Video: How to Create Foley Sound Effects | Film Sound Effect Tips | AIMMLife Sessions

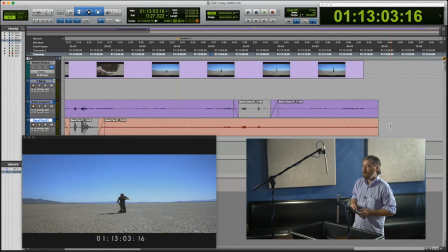So what's our next? Our next thing is the the jogging off the screen, correct? Yeah. All right, let's go ahead and do that. Okay. Okay. Let's hear the close.
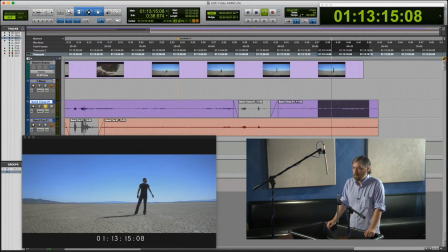And the far.
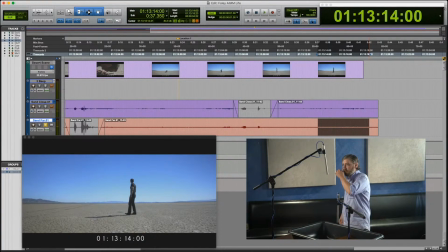Yeah, I think I like the far with that one. Okay. It's a little less pronounced. All right. And so, and actually you can probably go ahead and just go ahead and end that and lop off there, yeah.
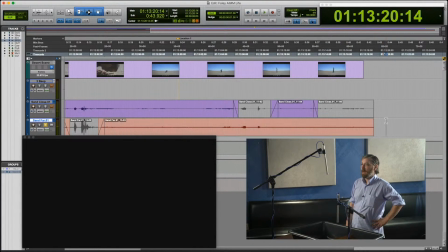All right, so now we have, Keith's gone in and added some fades for us.
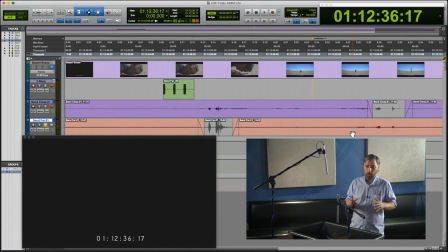It's really important when you're working with fades to make sure that they match the timing of what we call the head and the tail of the shot. So just like with audio fades, we have visual fades as well.
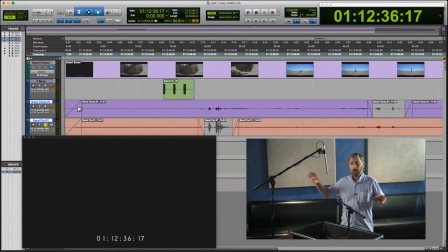So when the screen goes from absolute darkness to full light, that is a fade. And it's based on timing. So our audible fades should be the same length as our visual fades.
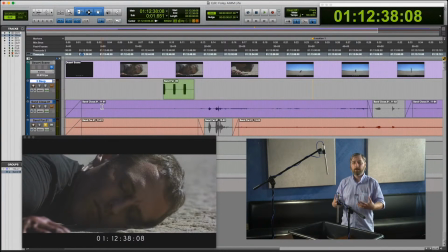It adds a little bit of realism. Again, we're trying to make the audience believe that what they're seeing and what they're hearing are the same thing. So you can see that he's added fades on our front and tail.
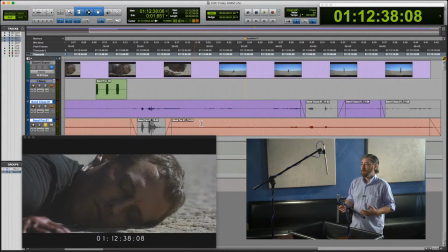And so at this stage in the process, we would move on to the next scene for Foley.
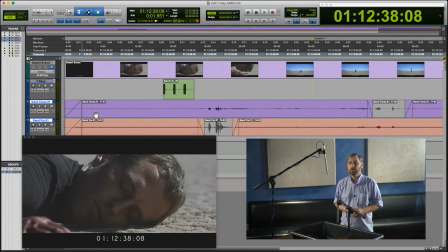But for this, we're just going to kind of give you a sneak peek into what a sound designer might do next to this.
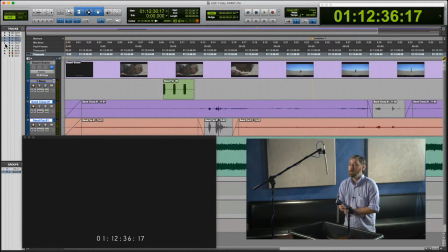So Keith, why don't we go ahead and bring in a background and our crow tracks. So what I've done here is I pulled in just a rural ambience background. It has some kind of wind and just kind of a little bit of low end. And our backgrounds,
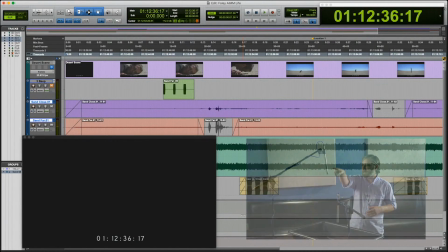the purpose of our backgrounds is you can see we have fade ins and fade outs in the middle of these clips.
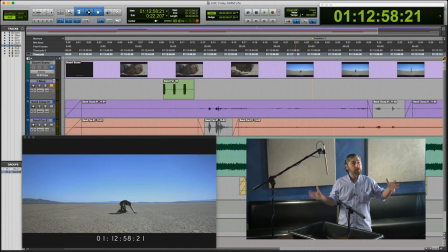And so the natural noise floor of this room is going to dip out when those fade out. And if you don't have something to cover up that silence, it is very distracting to the audience.
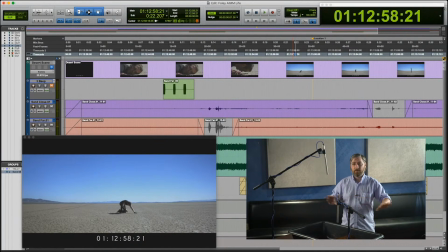So backgrounds are really great to give us a sense of ambience and a sense of understanding where we are in the world just by using our ears. And it also covers up those dips out and things like that. So we have just that stereo rural ambient sound.
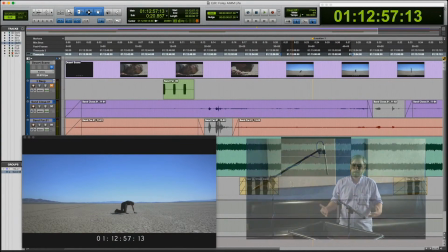And then I thought that was a little bit stagnant. I felt like it was a little bit boring.
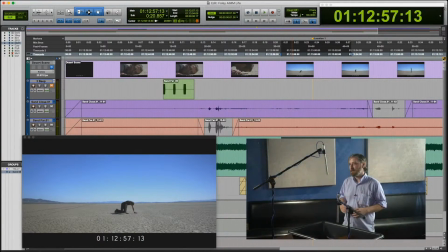And I wanted to add a little bit more drama into this. So I went and found some crows cawing sound.
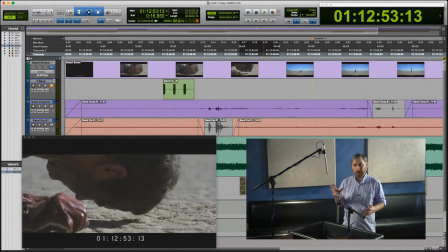So, caw-caw.
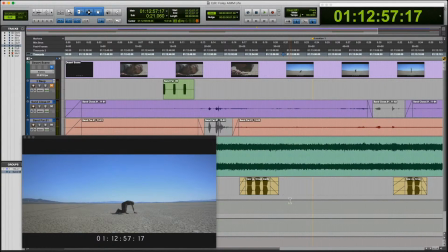And I just kind of randomly placed them in places where they were not going to step on some of the more important audio.
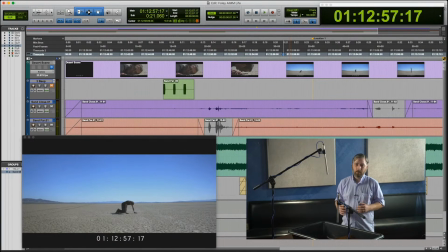We want to make sure whenever we're adding in sound effects that we're not having our Foley and our sound effects, play over top of each other and cover each other up. Obviously, the same goes with dialogue. You never want to step on dialogue with sound effects or Foley or backgrounds or anything like that.
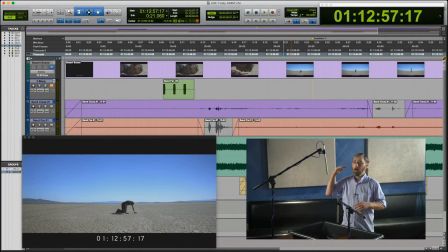Dialogue should always sit on top. Foley and sound effects should always sit above that. Above backgrounds, and backgrounds and music are kind of our base in that pyramid of sound.
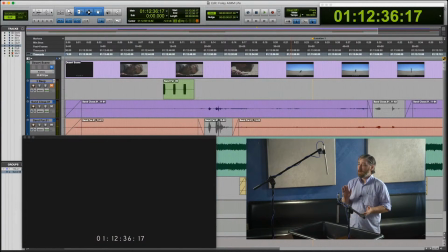So let's go ahead and we'll listen back to this in its entirety.